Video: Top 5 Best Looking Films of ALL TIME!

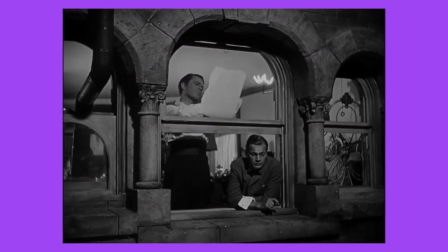There are many moments of visual brilliance and incredible techniques that were way
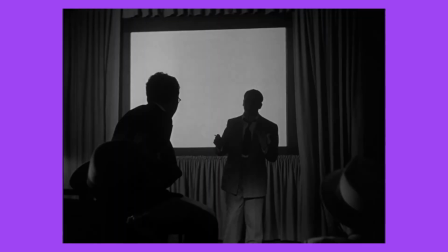ahead of their time like deep focus rear projection and many more
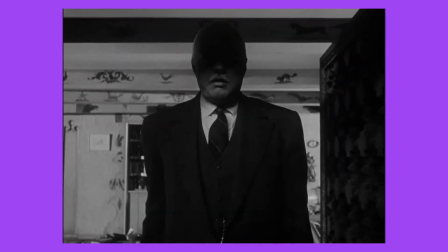however to show you the true mastery behind this film i'm going to show you all
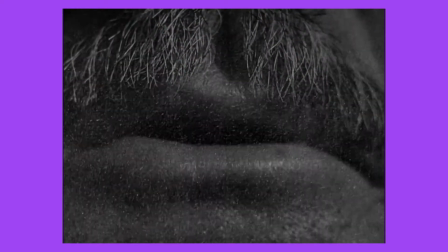my two favorite scenes from the film first is the opening scene from the
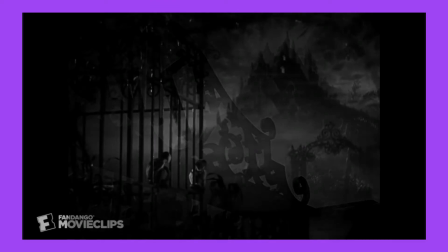very beginning orson welles shows off his visual intelligence and mastery with a series of foreboding and ominous shots of the xanadu it is shown that in
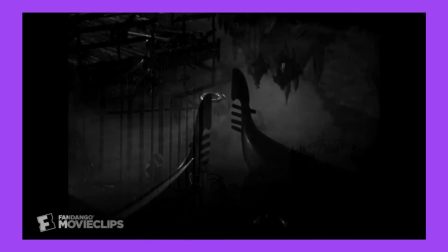this whole massive mansion only one light is on through a series of dissolves and even on the reflection of the water we slowly move closer to the
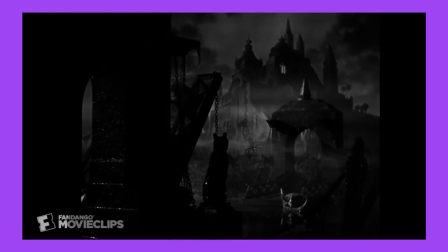xanadu with the single lit room staying in the same spot in each frame bringing us nearer and
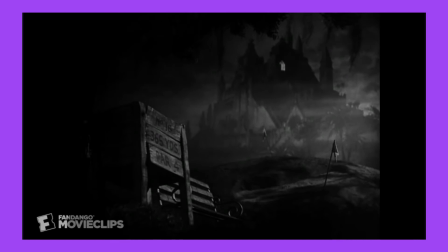nearer until one of the most iconic shots in film history as charles foster kane utters his last words
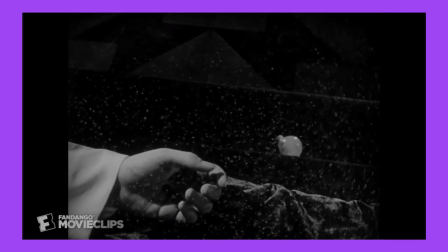and the next scene i want to show is the one is not really
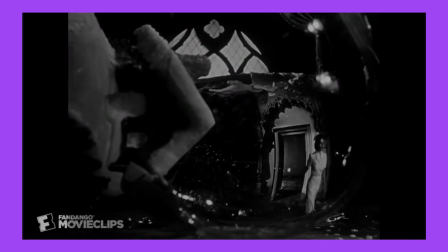a crazy scene but it is a scene where charles foster kane
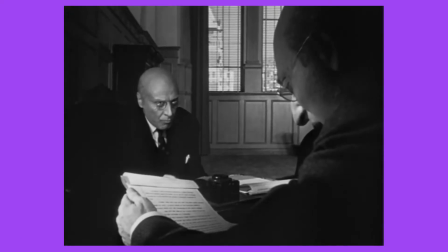is in the foreground and then slowly starts walking back towards the back of a room
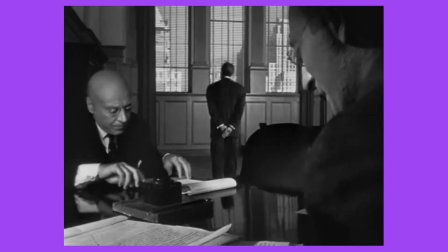and shows just how big the room actually is and that the camera
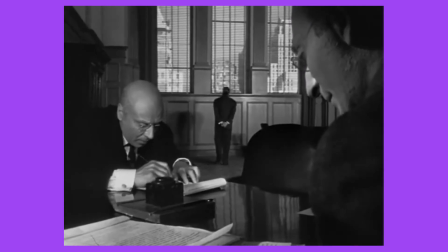was almost deceiving the viewer until he walks back and looks absolutely tiny in comparison to this gargantuan window that is behind him.
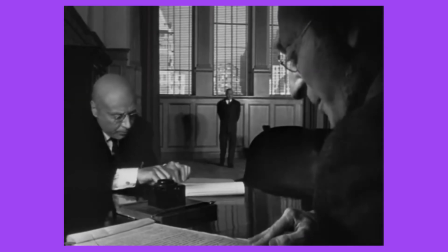Just such perfect shooting and is overall such an amazing film visually.
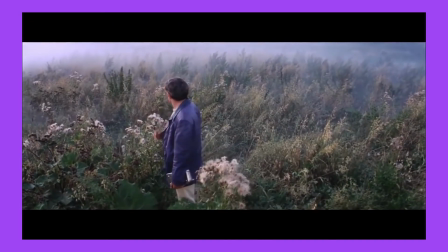For my number two spot I have another amazing visual director.
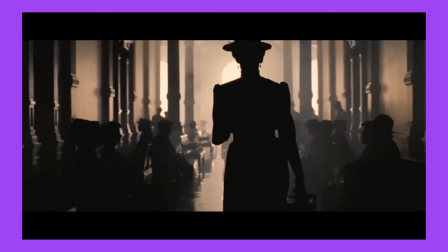This is Stanley Kubrick. He's probably the most widely known director for his visuals and every single one of his 13 films
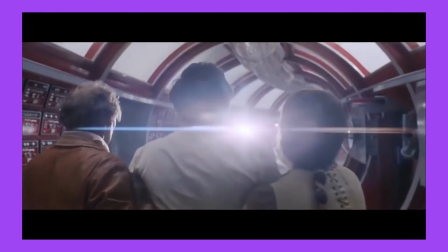just look amazing there are so many to choose from like the open and ominous The Shining
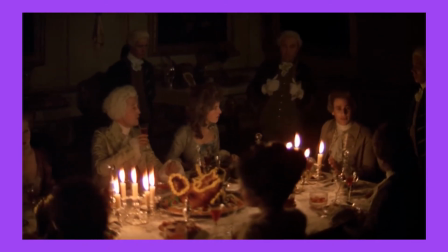the exclusively natural light and beautifully landscaped Barry Lyndon or
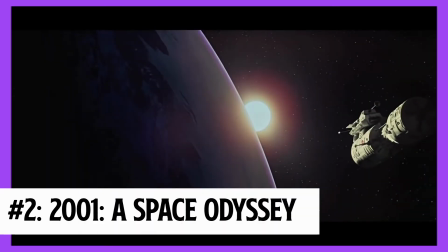my choice for number two 2001 A Space Odyssey such
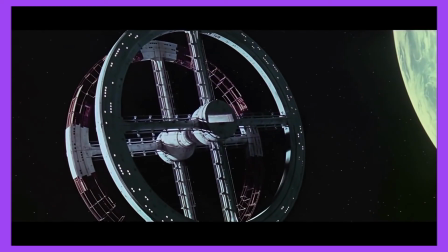an incredible film Kubrick captures everything from the inside of the ship to somebody running in a straight
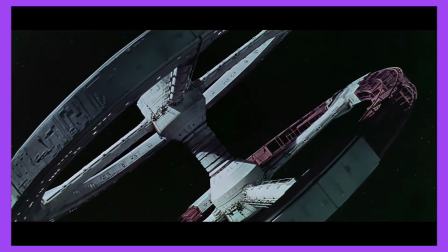line so perfectly but what brings this film above the others is how he shoots space.
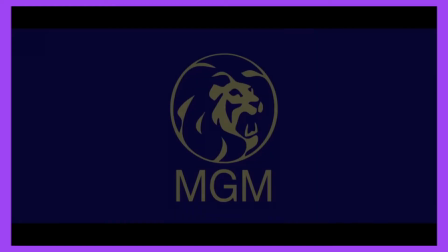It is shot in a way that makes the emptiness of space so relevant to the story and like its own character.
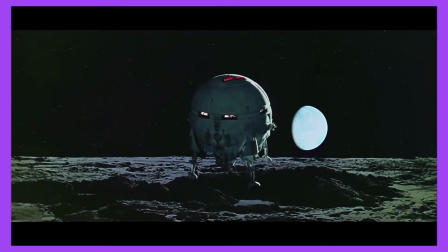When the camera shows you space, you see nothing. Emptiness.
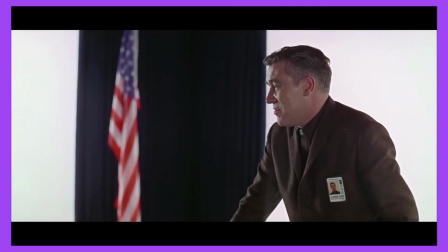But that's not to discount the rest of the film, because everything about it is absolutely phenomenally shot,
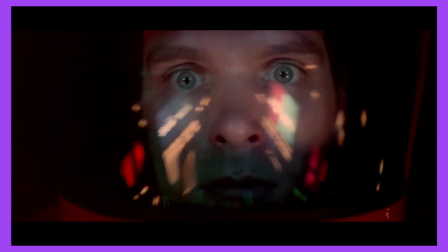specifically the really colorful scene and the final white room scene.
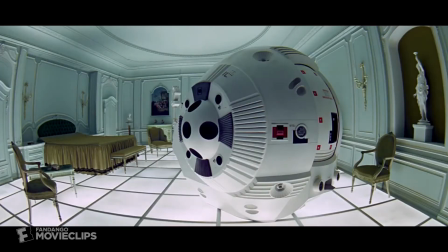Just amazing.
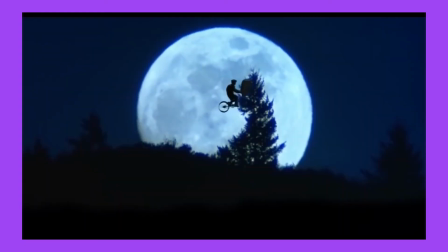But coming in at number one is another director that inspires me daily and once
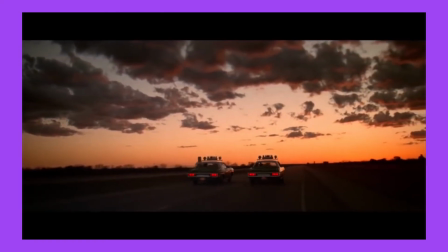makes me want to get into filmmaking and is my favorite director when it comes to visuals.
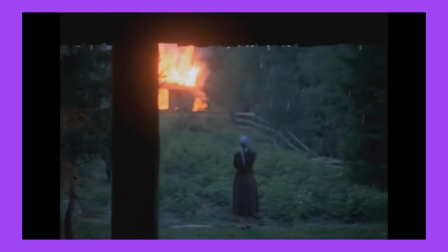If you know me, you know that it has to be Jacques Tati. His atmospheric style is absolutely incredible.
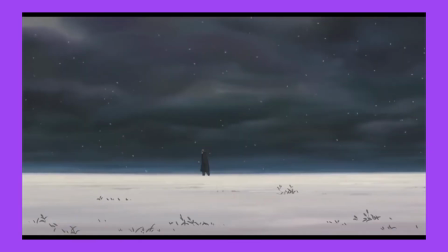He possesses his signature style in every single one of his films. films. You can't watch a Jacques Tati film and not feel the atmospheric nature of it.
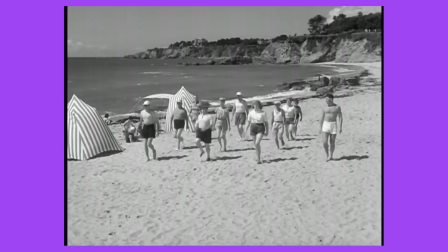So many amazing films even in his earlier productions like Monsieur Hulot's Holiday and Mon Oncle which both look absolutely stunning,
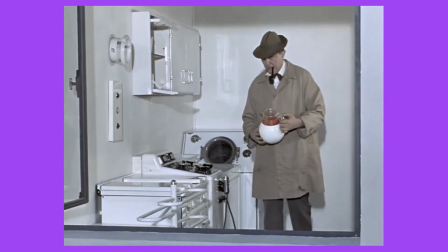but there is no film like Playtime.
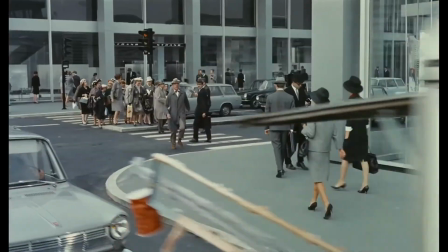Playtime is my second favorite film of all time and the visuals are the main reason for that.
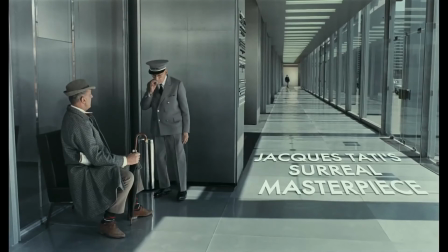Not one single frame in this entire movie is wasted or unnecessary.
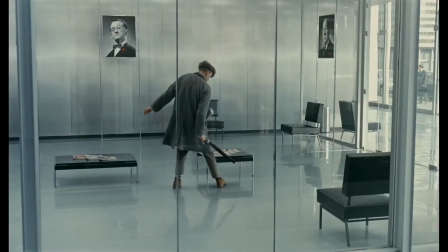You could pause the film basically at any time and the frame would look beautiful.
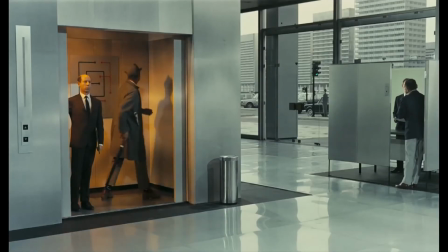The use of color, or lack thereof, is brilliant.
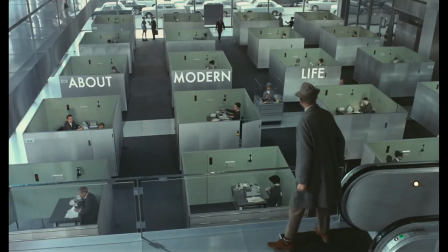Everything being so desaturated gives the modernized city of Paris an almost lifeless feel when he's at the office building.
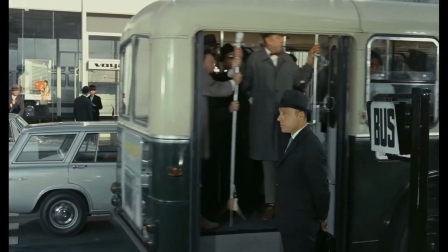Everybody seems like a robot and the color makes it look like there is no life in the building, which perfectly represents what is going on.